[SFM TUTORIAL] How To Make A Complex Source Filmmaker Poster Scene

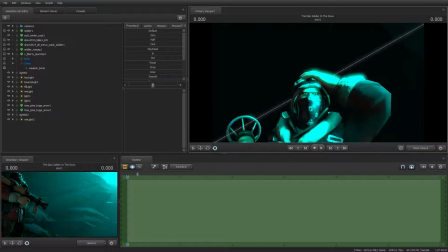And that should create its own rim light, which it doesn't. But I also added rim lights here
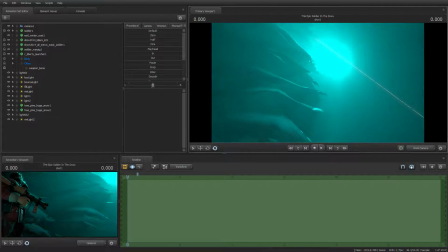to give it the effect that the volumetric light was going into his eyes.
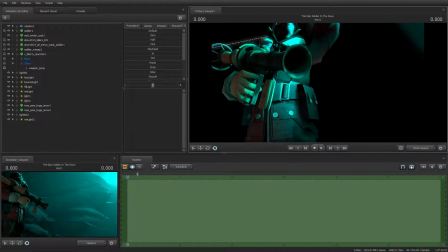And also, I posed them very simply, really. It's not that hard.
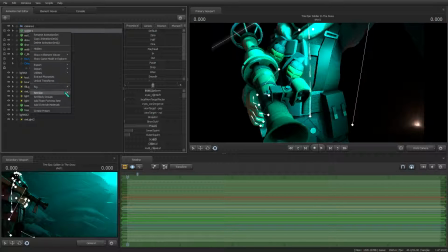All I did was just right-clicked, rig, and then there would be Bipe Simple here.
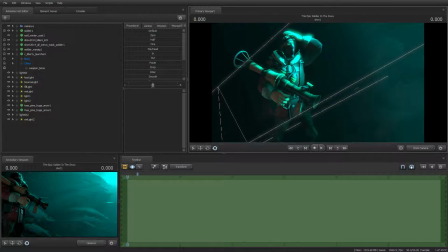So that's all I really did, and then it just positioned him accordingly.
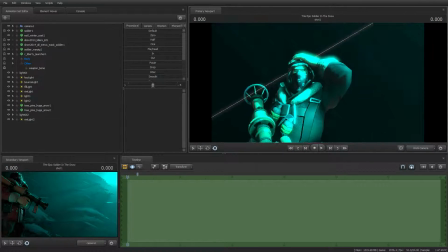So yeah, you just gotta make sure the light looks realistic.
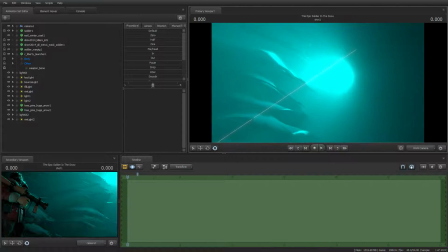You see how they have these two trees here? What I did was I put the volumetric light like
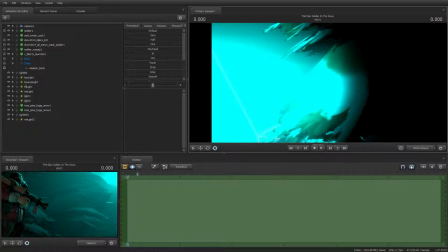I put the volumetric light close to the trees, so it would have this volumetric effect.
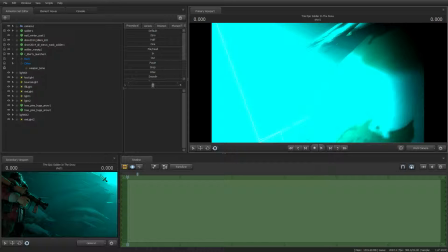It would be God, so it would look like there are God rays. Looks like the moon in this scene is giving out God rays. And that's a very nice effect.
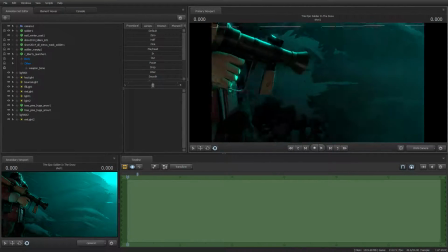And that's what I wanted to create. So, as you can see, there are a lot of lights.
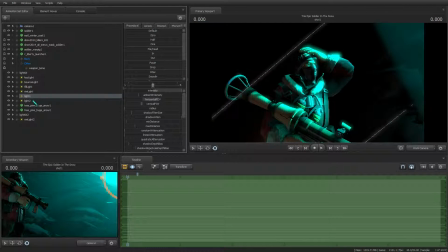There's the key light, bounce light, fill light, rim light. Then there's that light, and then there's a fill light.
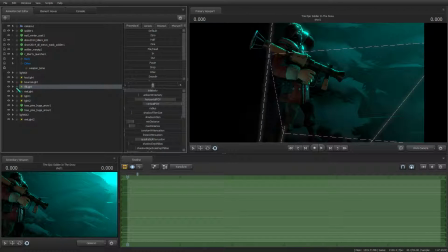There's another fill light that, I think this is the fill light. Yeah, that's the film light.
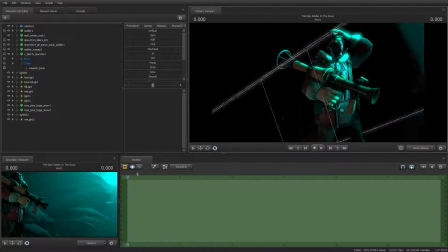Yeah, that's the film light. The fill light, not film light. This isn't an animation.
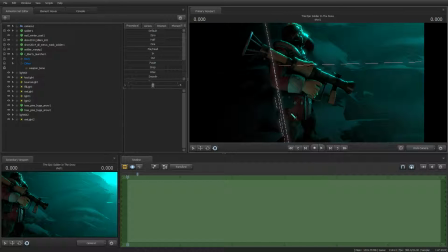That's the fill light that gives light to this side of the soldier.
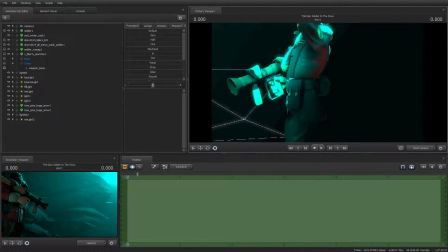As you can see, there's no fill light here.
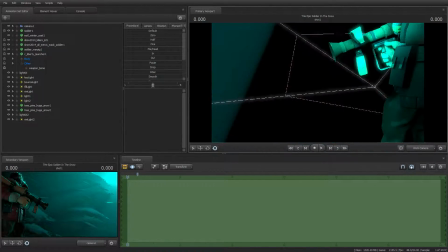So, well, it's being lit up because of the volumetric light up there, but no volumetric light can get back here.
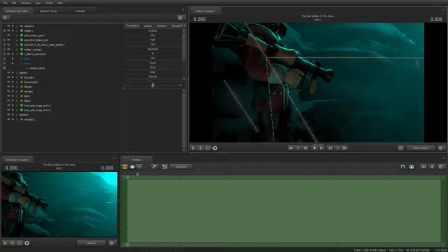So I added a fill light to fill up the soldier's body with light. Well, not physically, but I just did it so you could see this part of the soldier's body. And also I added another light here
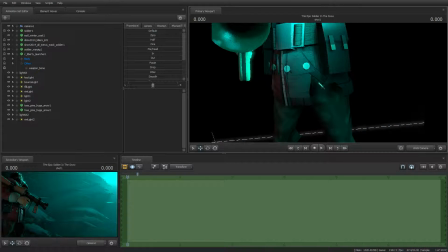near his penis, and I added another fill light there.
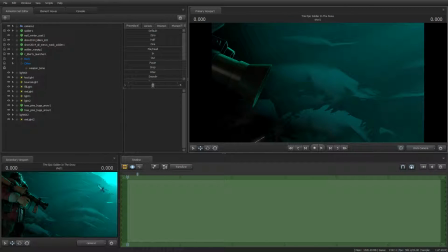A rim light. So it would look like the volumetric light is coming down onto that part of the body.
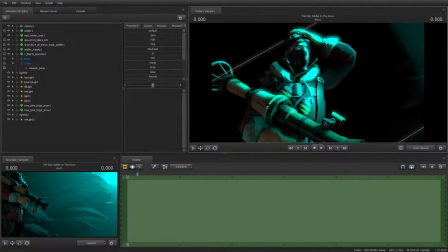This is just a lot of volumetric light and a lot of rim lights. And how you create a rim light is easy.
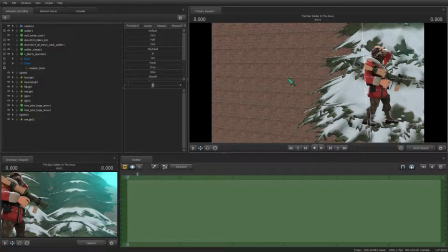Here, I will disable lighting and create a new scene down here.
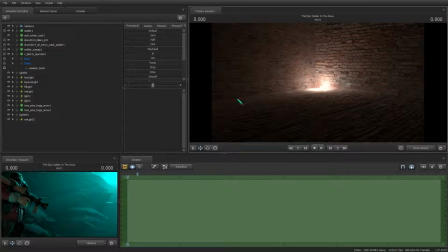Now, just gonna spawn in a model.
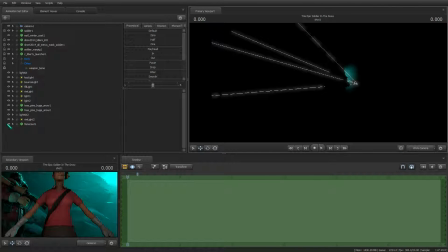Let's just say the Fem Scout. Fem Scout should not be all the way up there.
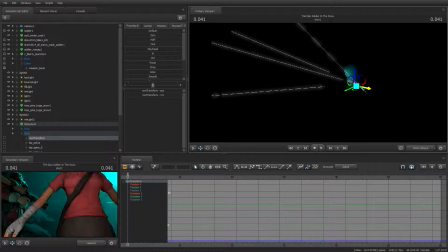The Fem Scout should be here. Oop, nope. Okay, here's the Fem Scout. Let's put her in a dark area.
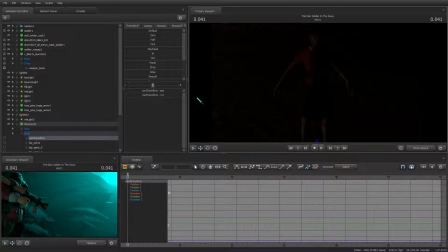Now, what you gotta do to make simple advanced, well, those two words don't go together, with how to make advanced lighting is to create a light and make sure it's not all the way over there.
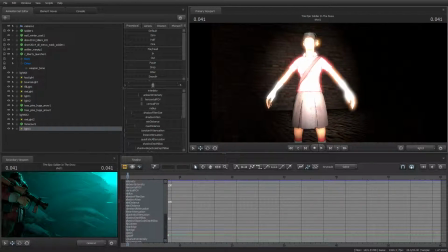And what most people do is just put the light in front of the character.
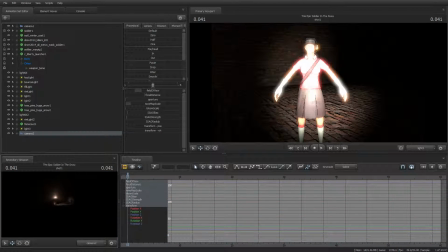You know, just create a second camera for the sake of easiness.